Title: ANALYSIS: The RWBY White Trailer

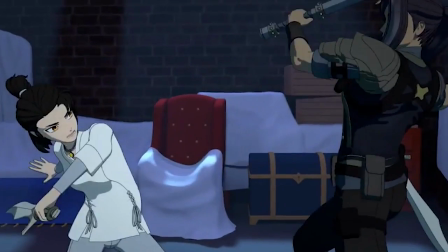[8:15]
Again referencing that Cinder versus Rhodes fight the white glow of their weapons striking is always layered on top of the weapons and characters,
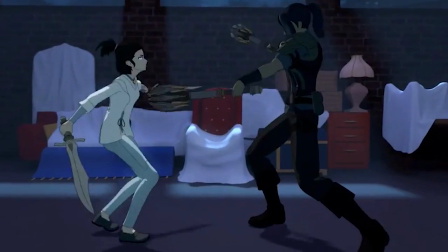[8:24]
which ends up just muddying the whole fight with these ugly flashes of white.
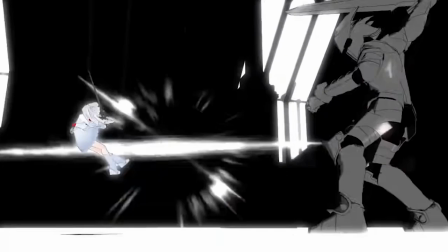[8:29]
Here, it's a great example on how to have the same exact effect, even more so with just how much it's filling the whole screen,
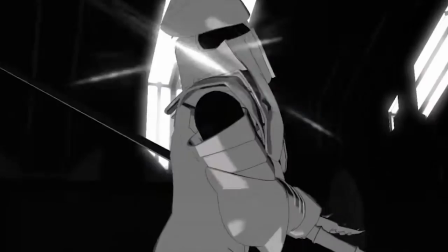[8:36]
but having it layered behind the characters helps so it doesn't confuse or muddy up the visuals of the actual fight.
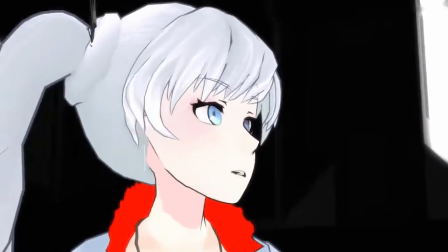[8:42]
Weiss skids to a stop and just barely gets enough time to react to the next attack, side flipping out of the way of his blow.
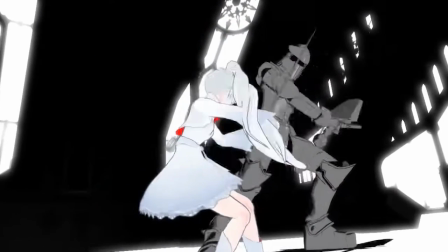[8:49]
She back flips again to evade his follow-up swing, but doesn't have enough time to dodge his third strike which sends her flying backwards.
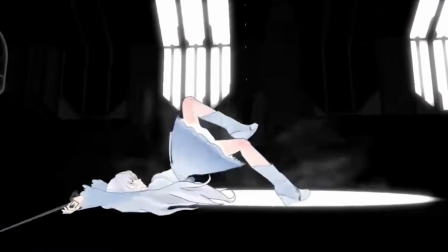[8:56]
Looks like she tumbles so far her spotlight couldn't keep up with her, huh?
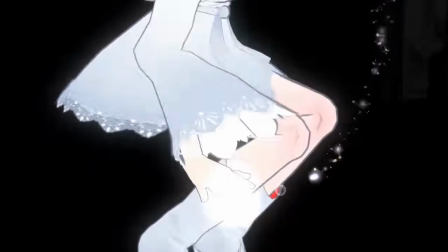[9:00]
In actuality, it seems like this decision was on purpose, so now we can highlight the bright white of her glyphs that she's summoning.
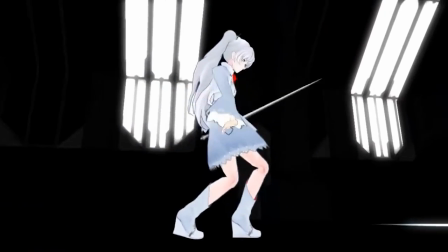[9:07]
She, not super gracefully, is able to right herself back to her feet, and this is the first time we ever see Weiss summoning a glyph.
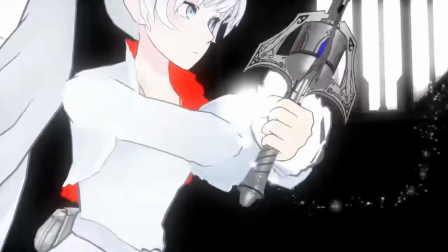[9:16]
And just look at that beautiful sparkle effect she has trailing behind her fingers to initiate the glyph.
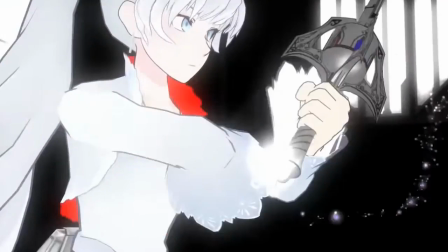[9:22]
This effect doesn't get used in the show proper, and I actually don't think it gets used again in this trailer.
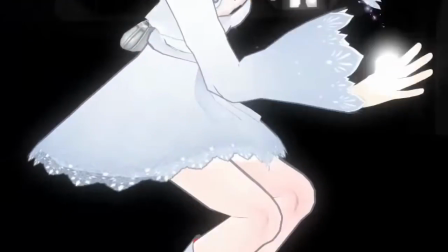[9:27]
It's such a shame because it looks so pretty. So let's talk about Weiss's glyphs.
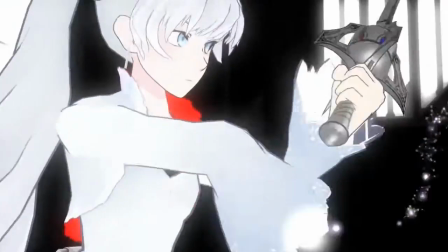[9:34]
In the current canon of the show, Weiss's glyphs, when neutrally summoned like this, basically acts as a platform to stand on.
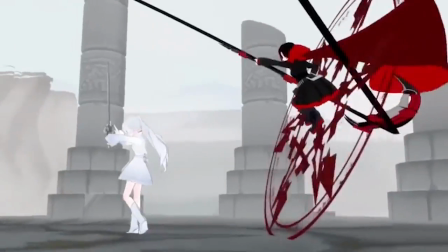[9:41]
There are many instances of her glyphs working this way. When she uses her glyphs to launch or repel something, they turn black.
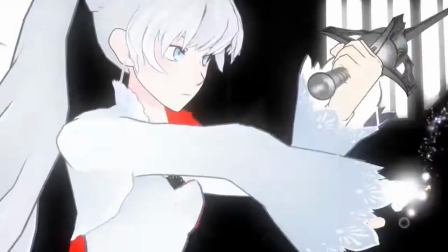[9:49]
Again we see this many, many times. It's too dark to see here if the glyph changes to black underneath her, but I'm pretty sure not.
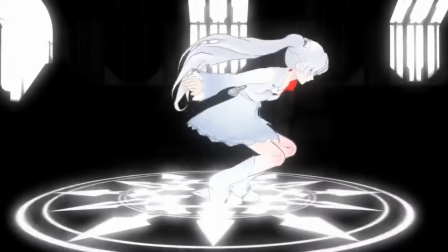[9:58]
This is a fascinating early look at how Weiss's glyphs were being conceptualized.
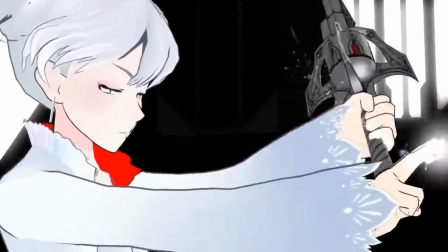[10:03]
They likely didn't fully plan out how exactly her glyphs would work yet by this point, making the white trailer something of a relic of early production.
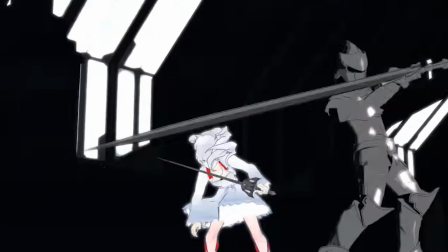[10:12]
She glides underneath his swing and then like in the next shot all of the whites
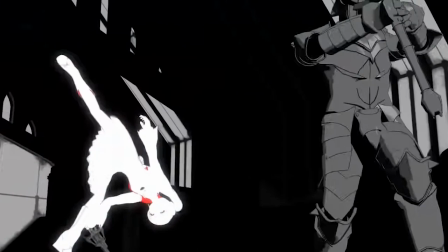[10:17]
from the windows are suddenly a lot grayer and Weiss's exposure goes up to a hundred.
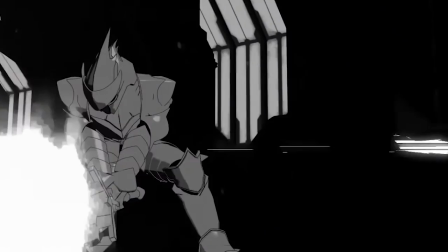[10:22]
She basically looks like she's teleporting to evade the next attack.
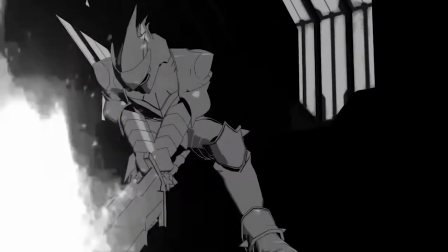[10:26]
I believe the intention is that she's just moving very very quickly to the point that the camera couldn't
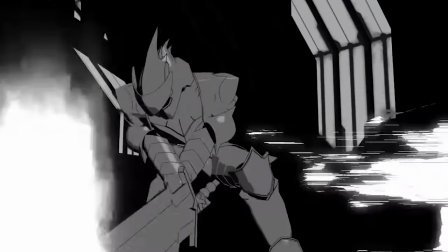[10:32]
keep up with her but it kind of just sort of looks like Weiss is suddenly unlocking instant transmission.
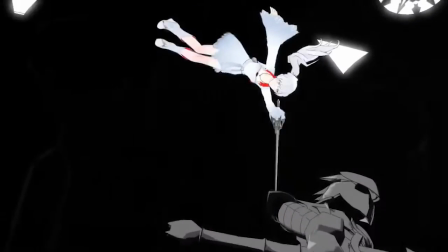[10:40]
Weiss does another dual spin mid-air attack before launching off another glyph to strike at his knees.
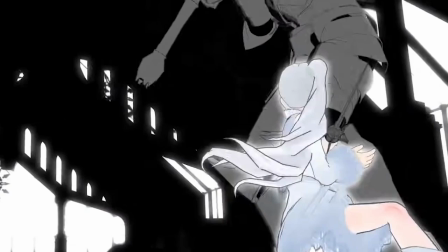[10:46]
A little thing that helps to elevate Weiss during this whole trailer is the little halo of white or black we see on her here and there.
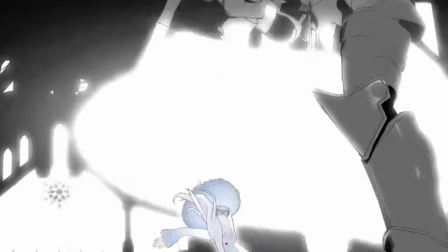[10:53]
Whatever it is that's needed to help her stand out against the stark monochromatic surroundings she's layered on top of.
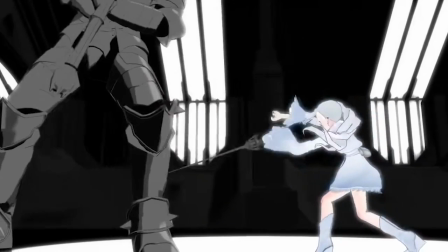[10:59]
The next volley she has is like the coolest looking her rapier skills has ever been.
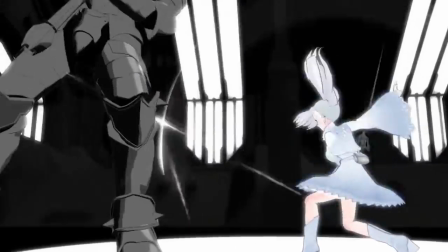[11:05]
No mid-air twirls, no backflips, no too fast to see zipping around the whole arena,
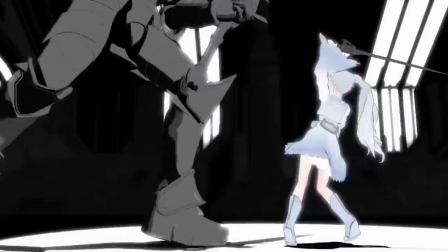[11:11]
she's just standing there, delivering a multitude of attacks all in one shot from one angle.
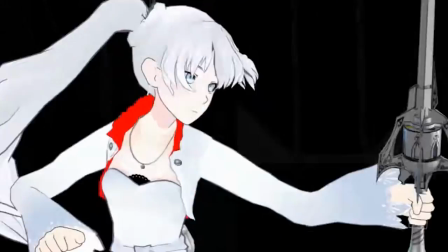[11:17]
I wish Weiss, whose weapon is very technical when it comes to how it is used as a sword,
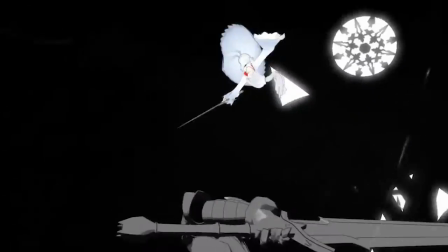[11:23]
would get a lot more choreography like this in the show proper, to better highlight the intricacy of how rapiers get used in battle.
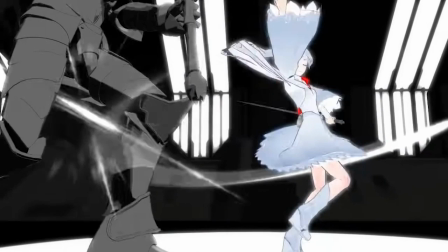[11:32]
Though, the squash and stretch on her skirt and sleeves here goes absolutely bananas for like three frames.
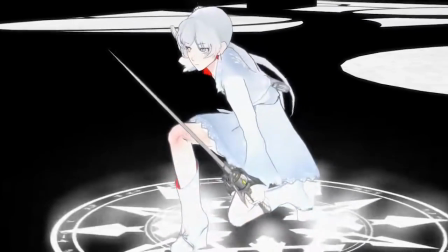[11:39]
It's hilarious. She launches herself into another uppercut,
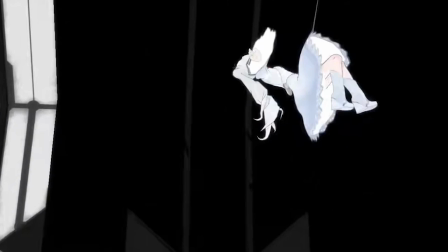[11:43]
defying the laws of gravity and physics to spin counter to the momentum she currently had going to spin into another glyph.
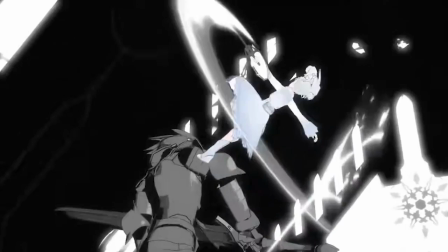[11:51]
She goes flying at him, spinning to slice at his side, though to be fair,
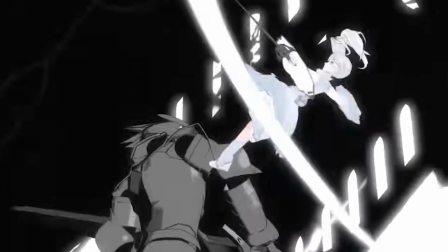[11:55]
it sort of looks like the Armagygus would have been too far away from her to actually have her rapier hit
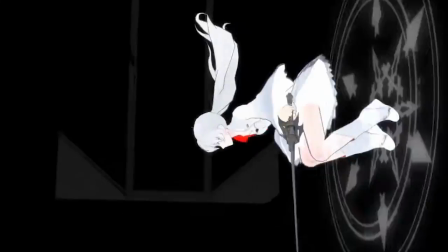[12:01]
him from this angle. but I understand layering and poser can be a nightmare.
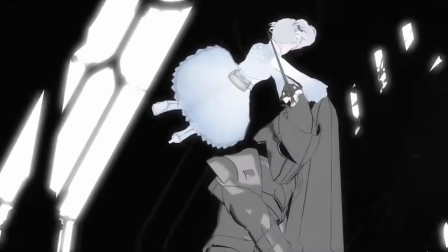[12:07]
As Weiss is recovering from her spin, the Armagygus sees his opening.
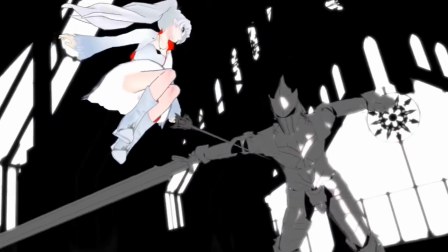[12:12]
Weiss manages to jump over his blade with some very impressive high knees.
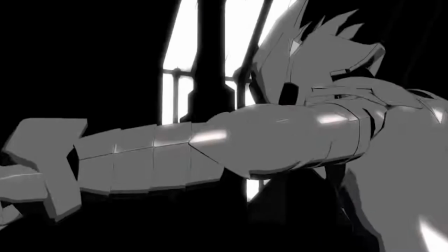[12:17]
Damn. Unfortunately, it lines her up just perfectly to be haymakered by the Armagygus.
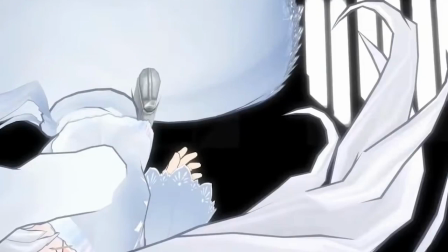[12:22]
She flies backwards and definitely lands on her neck. Oof, babes. You should see a chiropractor after all this.
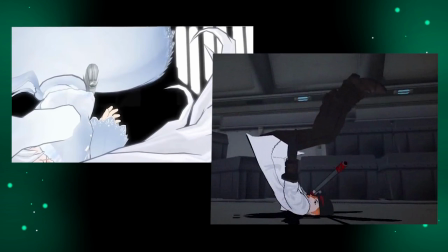[12:30]
It's her and Torchwick. Let's have a tally of how many times people land very painfully on their neck and shoulders during fights.
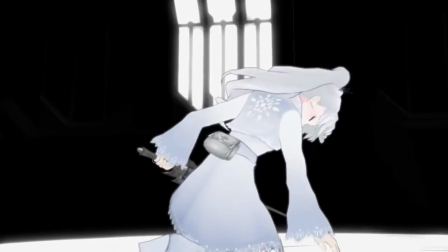[12:41]
This little stumble as she tries to stand back up speaks fucking volumes.
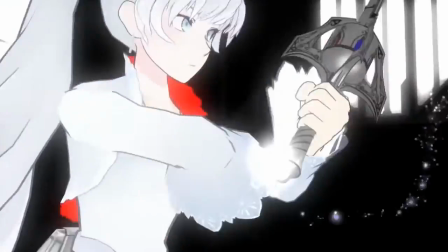[12:47]
All this fight, she's been perfect. Perfectly composed, perfectly dodging or parrying strikes that come her way.
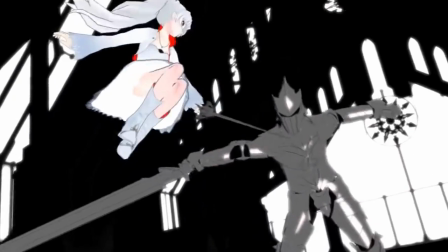[12:54]
Now, however, with that one hefty punch,
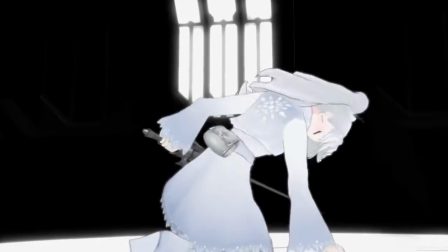[12:57]
she's tossed ungracefully face first to the floor, and her tiny stumble is enough to show how it's getting to her.
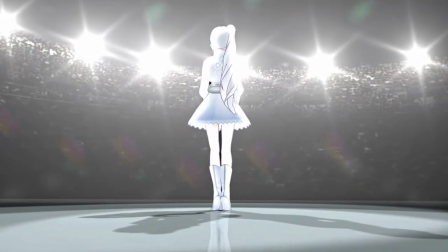[13:04]
Or, to perhaps use a terminology that would better fit Weiss, we're seeing a crack in the mirror.
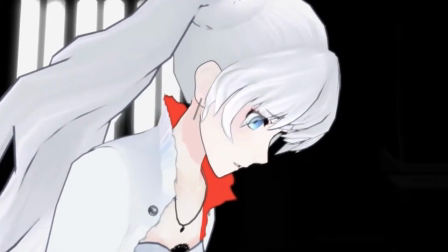[13:09]
And her suddenly distraught expression only helps to hammer it home.
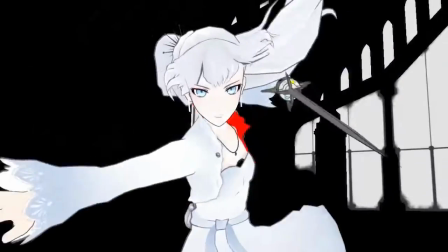[13:14]
This is the first time she's looked anything other than confident or surprised this entire fight.
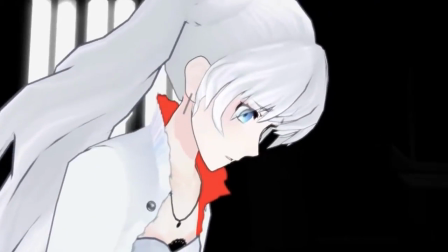[13:19]
And honestly, this little moment is infinitely more characterization than anything Ruby got from the Red trailer.
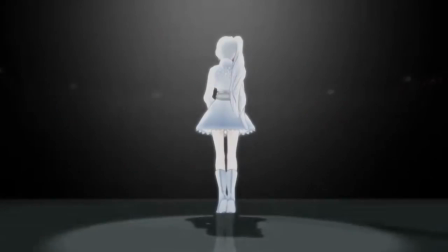[13:26]
Here's a fun thing. During this fade with the camera behind Weiss, we can see the transitional fade from the previous shot,
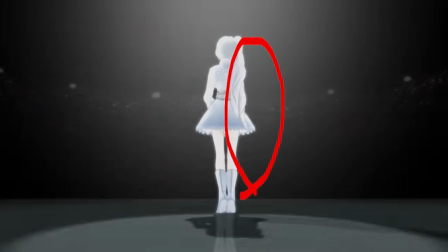[13:33]
but then for like a few frames here, we can faintly see that shot fade in and back out again,
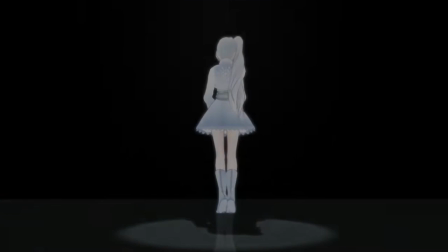[13:39]
even though it should already have been finished fading away, which is weird.
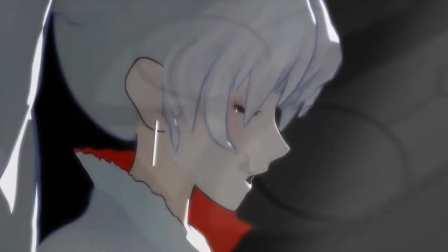[13:46]
I fucking love this. This looks amazing.
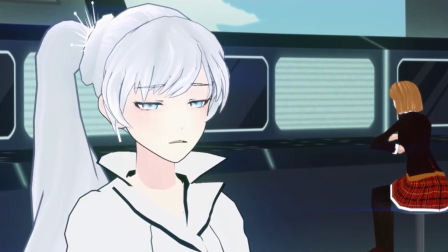[13:50]
So Ruby's animation gets better and better every single year, we all know that,
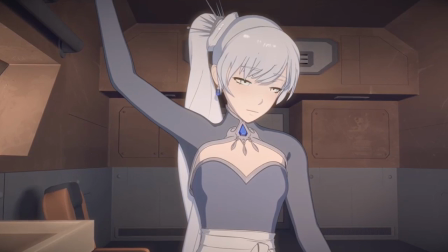[13:55]
but I truly think Ruby would absolutely excel bell and blow it all out of the water if
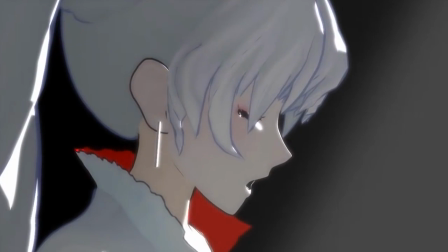[14:01]
they played around with intense shading and highlights like this in the regular episodes.
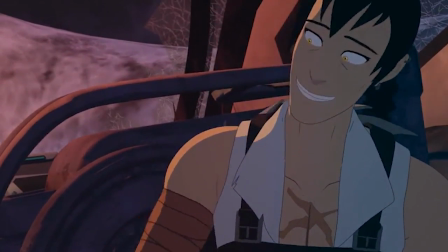[14:08]
Come on, RT. I know the Maya engine can handle dynamic shading. Look at how beautiful this looks.
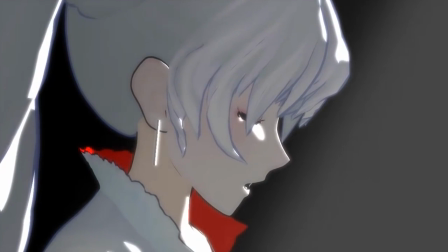[14:14]
Don't you want the whole show to look this good?
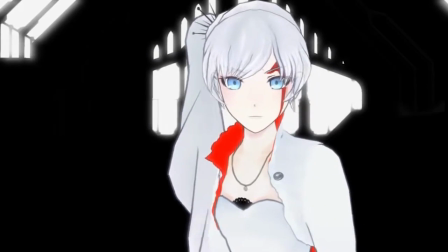[14:17]
We cut back to the other Weiss standing up from after her hit and this is the first time we get to see the cut on her face and I'm gonna address it now.
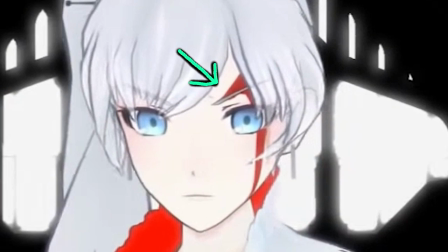[14:25]
I don't know if this is how she got her scar. It much more looks like the cut is across her eyebrow and it's just dripping into her eye.
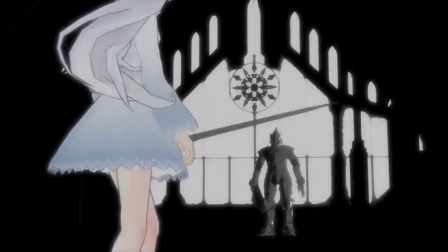[14:34]
Except, as I was slowing down the footage to get a closer look, I discovered something super wacky.
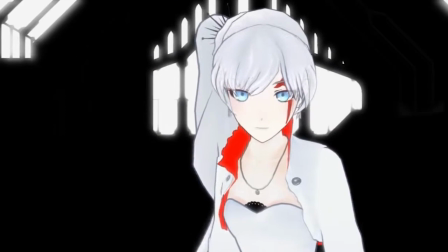[14:39]
We can actually see her scar stretching into existence as the blood drips down her cheek here.
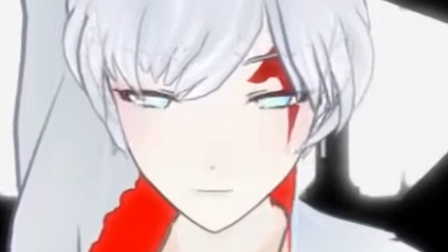[14:46]
It's hard to tell, but when her face is turned down, it's clearly not on her cheek.
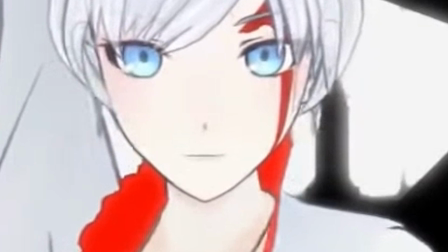[14:51]
But as her face turns upward, we can see it gliding down with the blood. and it's very distinctly not aligned with the blood effect either.
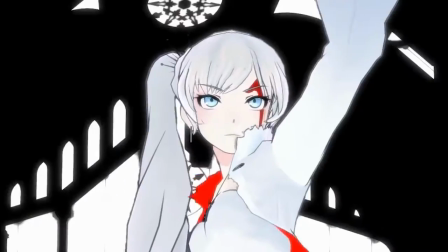[15:00]
In fact, in just a few shots when Weiss is spinning, we can see it clear as day, right there on her cheek.
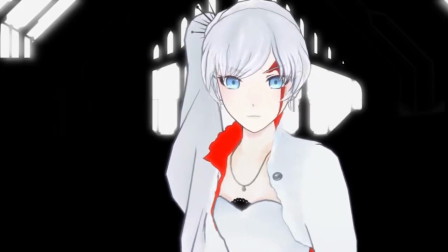[15:06]
There is her scar. So, is the intention supposed to be that this is how she got her scar, or is this just an animation error?
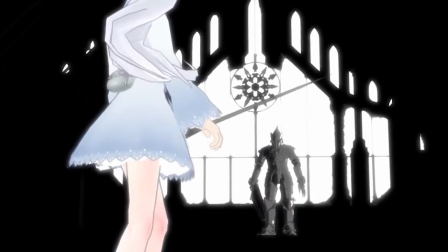[15:14]
Well, the general consensus is this is, in fact, how she gets her scar, and it was probably just not aligned properly on her face for some reason.
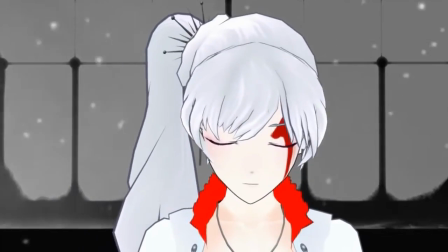[15:23]
Maybe they didn't notice. But I remember this being up for debate a lot when the trailer first came out.
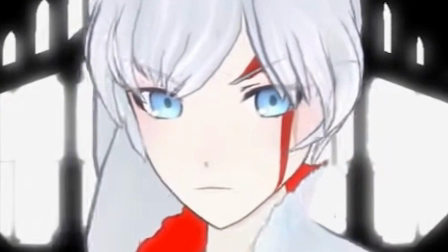[15:28]
We can also see during these shots an early remnant of an art direction for Ruby, is Weiss's hair becomes fully transparent when it's layered over her eyes.
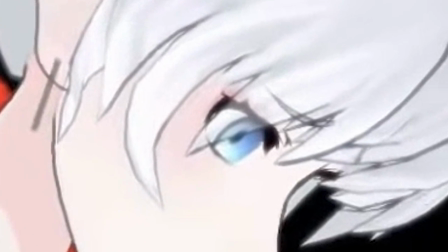[15:37]
This way you can always see her eyes even when her bangs are getting in the way. During the show proper however, it doesn't work like that anymore.
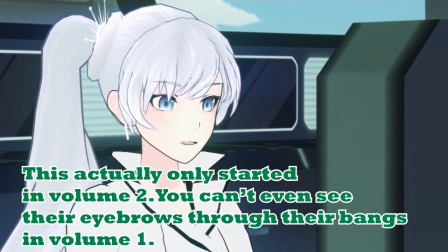[15:45]
Now the only thing you can see through the characters' hair is their eyebrows, but not their actual eyes.
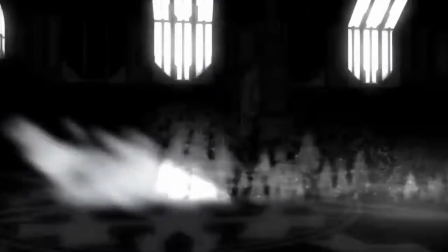[15:50]
So remember how I talked about Weiss's glyphs? Well, we can see the same thing with her dust too.
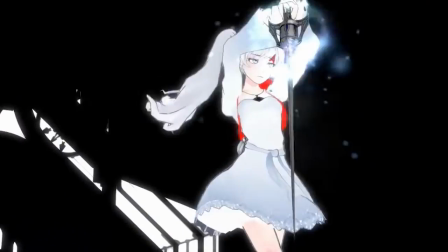[15:56]
Honestly, most all of her dust works completely differently than how it works in the show proper.
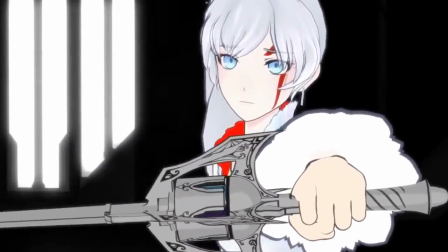[16:01]
Likely because the extent of how dust works and what the different colors do and even
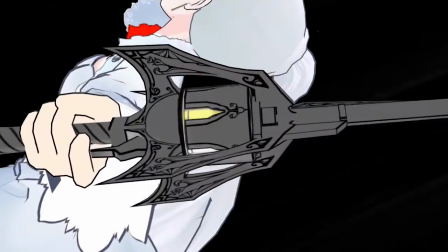[16:06]
the idea of dust itself was probably still in the very early stages of development.
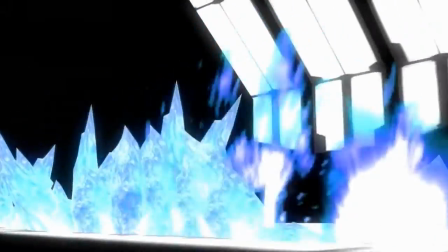[16:11]
And for the white trailer, they likely just sort of picked random colors that would stand out and look cool and vibrant against the black and white surroundings. things.
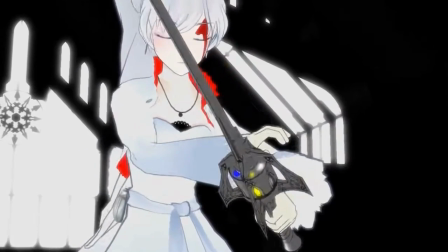[16:19]
Something that's neat is Weiss's whole chamber of dust is glowing here, something that does not happen in the regular show.